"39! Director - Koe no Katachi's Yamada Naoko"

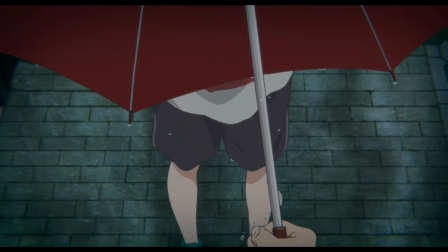4:03 In this scene, close-up shots are used to articulate Ishida's guilt as he was responsible for bullying Nishiyama in elementary school.
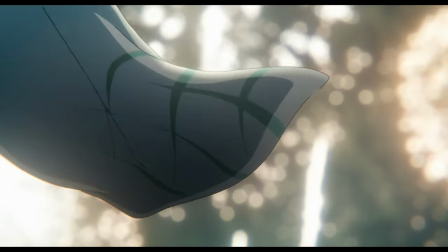4:12 Last but not least, background music and sound effects are kept to a minimum.
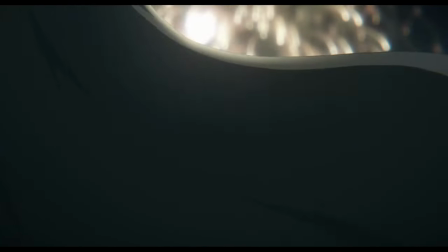4:17 Like Tamako Love Story, the audience only hears the faint sound of background music and sound effects for the majority of the time,
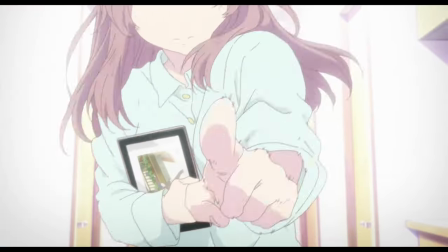4:25 and sometimes the voice acting is replaced by sign language.
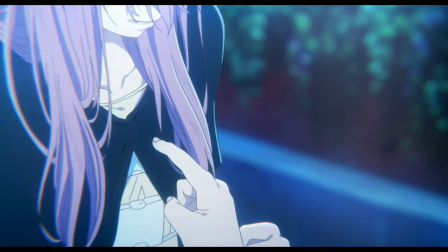4:29 However, the audience can easily understand the plot thanks to beautifully fully detailed movements and subtle touches.
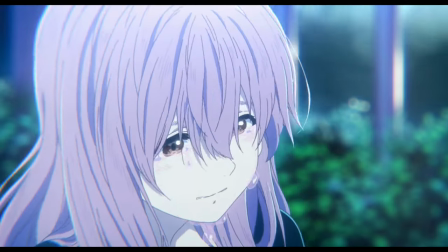4:37 In addition,
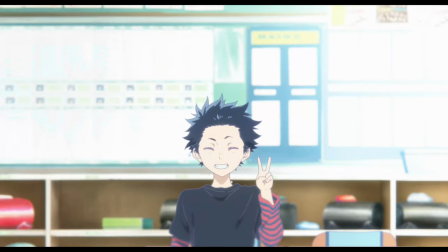4:38 they help reinforce the idea of talking through sign language since people with hearing disabilities would feel the same when they are having a conversation.
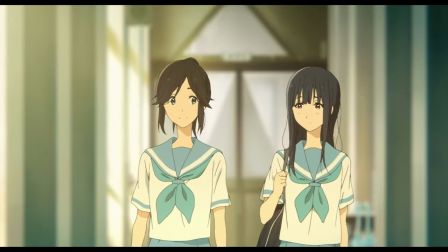4:51 Risto Aoi Tori, released in 2018, is a side story of the Hibike Euphonium series.
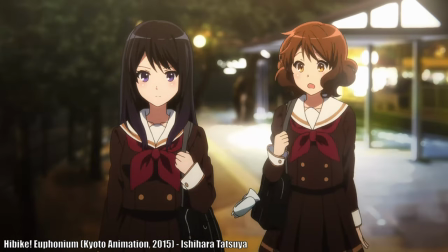4:57 Compared to the main series, Risto Aoi Tori is different in atmosphere and cinematography.
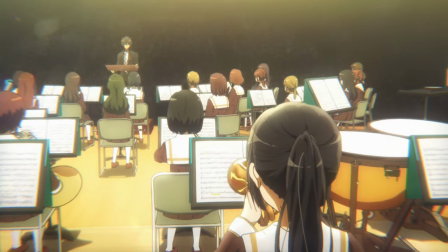5:03 The main series has a lot of dynamism with orchestral and marching band performances.
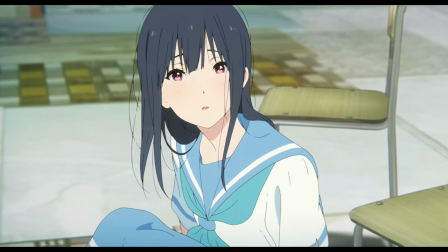5:08 In contrast, Rizuto Aoi Tori focuses more heavily on the dramatic aspect centering around two protagonists,
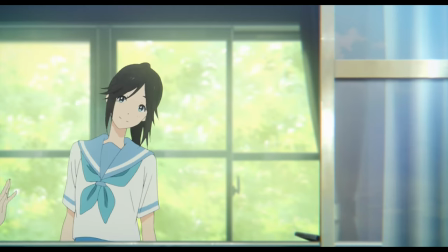5:16 Yorizu Kamisore and Kazaki Nozomi. Here, Yamada's style is unmistakable.
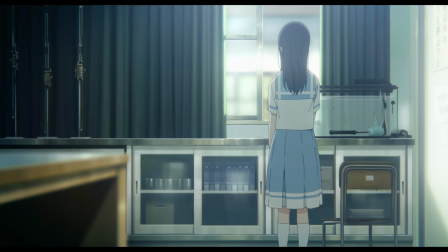5:21 Similar to our previous works, Yamada articulates delicate movements.
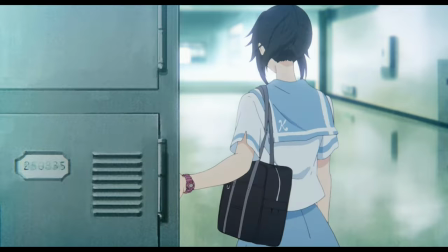5:26 Even the most basic movement, such as walking, is superbly depicted.
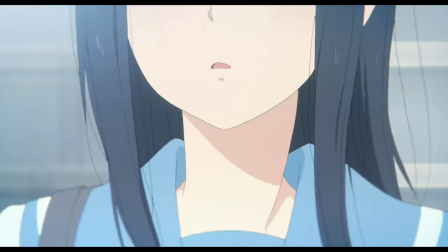5:31 For instance, the scene where Yoroizuka and Kazaki go to school demonstrates Yamada and Kyoto Animation's prowess.
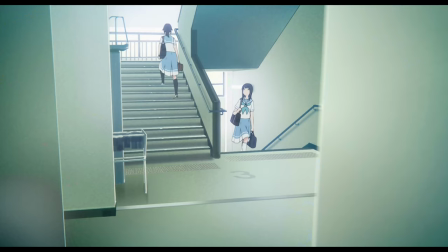5:39 Walking to school is such a mundane activity that it is generally impossible to portray anything meaningful in works of art.
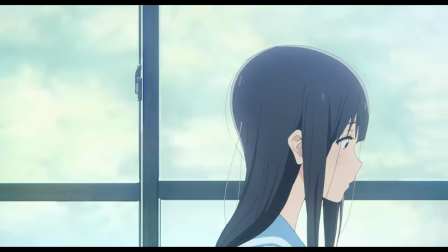5:47 However, Yamada makes the scene stand out by focusing on leg movements.
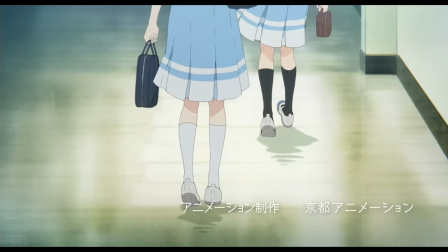5:52 Yoroizuka is walking in a relaxed manner as she slowly moves her legs,
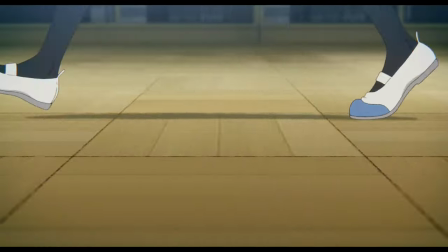5:56 while Kazaki is walking quite energetically, taking big strides every time she moves her legs.
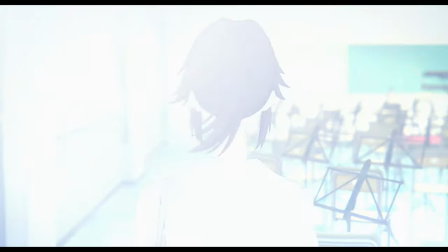6:03 These subtle touches help elevate the quality of the work, which I find extremely well done.
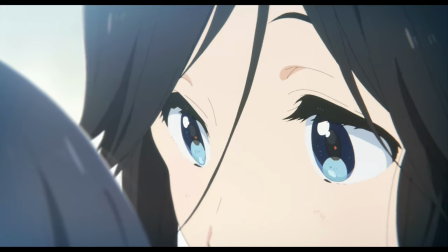6:09 Unlike Yamada's previous works, the extensive use of close-up shots and the minimal use of background music and sound effects are noticeable.
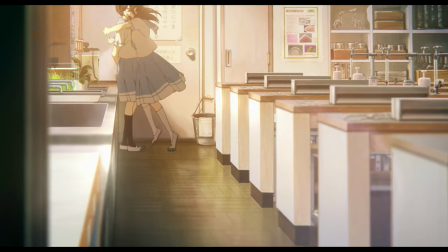6:18 Close-up shots help establish the atmosphere and portray the character's emotional states,
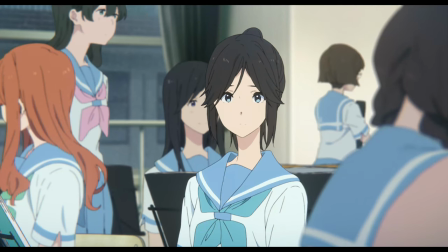6:23 while a lack of background music shifts the focus to dialogue and
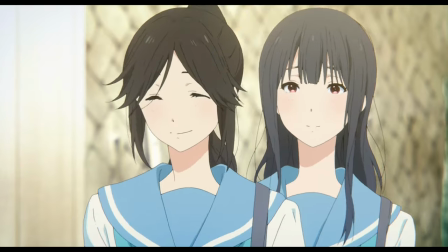6:27 gestures so that the audience can enjoy the dramatical aspects more in depth.
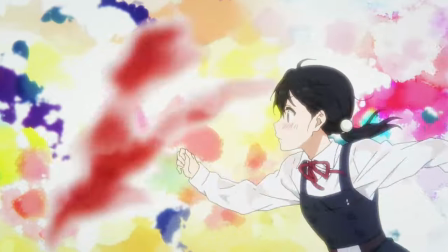6:37 Over the years, Yamada Naoko has produced some of the best anime works of all time.
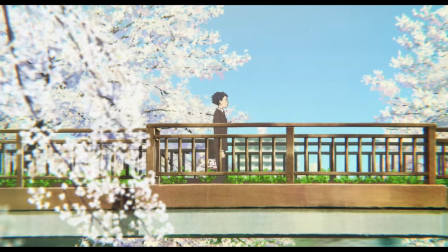6:42 Her extraordinary talents as a director could shine thanks to the fantastic talents at Kyoto Animation.
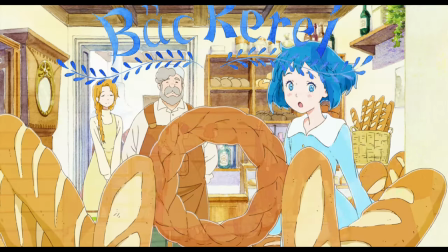6:49 Thanks to her, I have met some of my favorite anime works of all time, for which I am eternally Thankful.